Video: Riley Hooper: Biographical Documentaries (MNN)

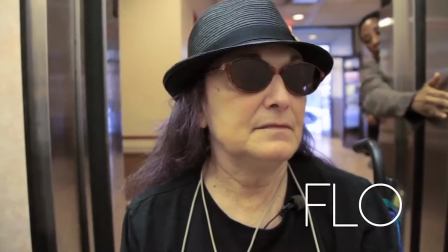[4:13]
Our last subject is a blind photographer. Flo has MS, and so she can no longer move her limbs,
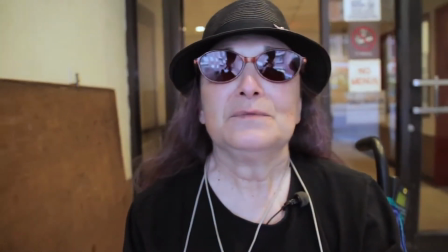[4:21]
and so she can't take photos anymore, but she instructs her aides to take photos for her. I was interested in her process. Like, how does she actually take these photos? what does it look like to be a blind photographer with MS.
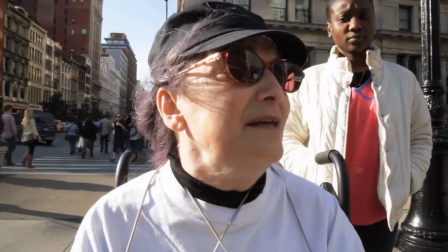[4:33] Hey, Sherry, go to my right.
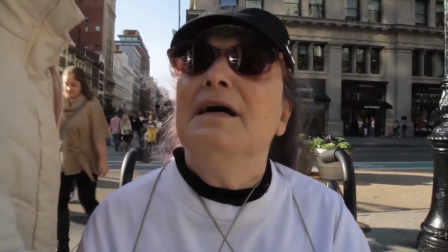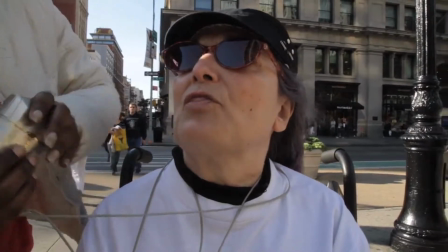[4:42] Photograph the three of them.
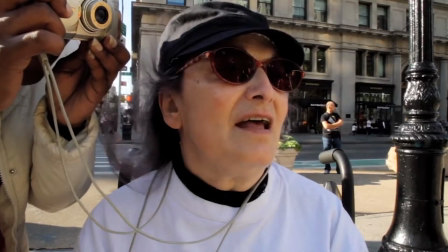[4:45] When I first started seeing that texture in front of my eyes, that haziness,
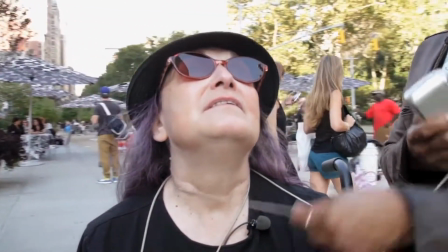[4:53] most of my pictures were out of focus. But then came autofocus in 1976.
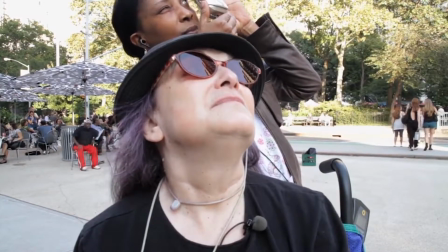[5:03] Now that I can't hold the camera or press the shutter release button,
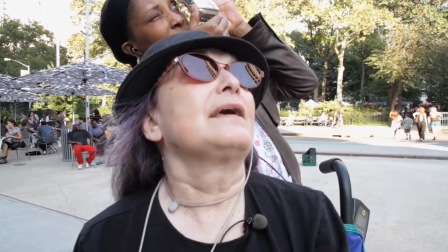[5:09] whoever I'm with, I say, help, help, quickly, grab the camera, go a little closer,
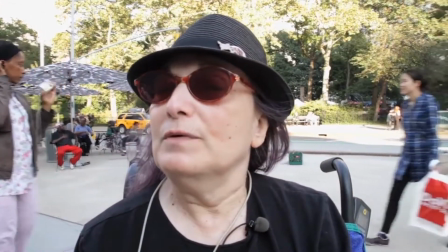[5:16] give the lens a hard heart, and I get the shots. One out of ten are exactly as I wished they would be. Others I have to crop a bit.
The main device we used here was sort of another kind of crazy idea. I strapped my tripod to Flo's wheelchair and so call it a wheelchair cam. The device here supports the focus because it gets us down on Flo's level to see what's passing by her on the street.
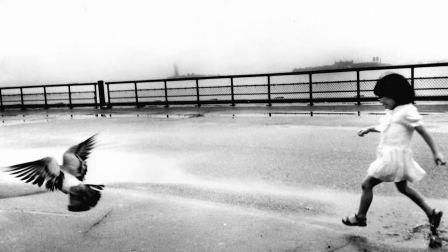[5:44]
It gets us into her perspective. Another device was using her photos because they're amazing and how could you not use photos in a piece about a photographer.
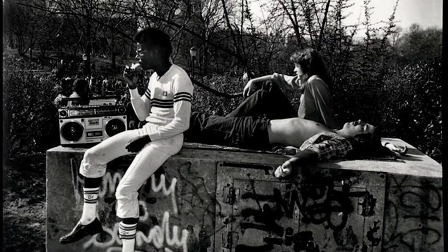[5:54]
So I use them as sort of transitions and to support the different themes that she's talking about. Your focus can be really simple.
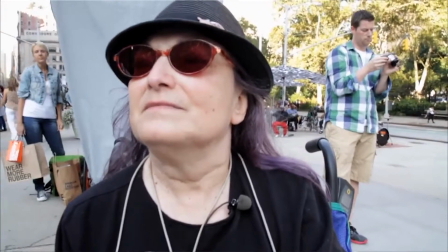[6:01]
It doesn't have to be a really elaborate thing. I often feel like the simpler, the better.
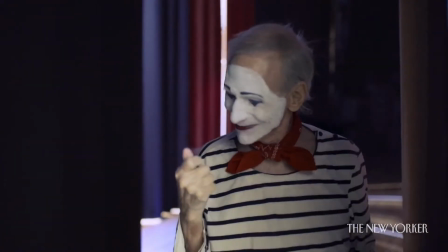[6:05]
But it definitely should be arrived at only after a lot of really critical thinking about your subject, empathizing with them, trying to get in their shoes, thinking about what makes them tick.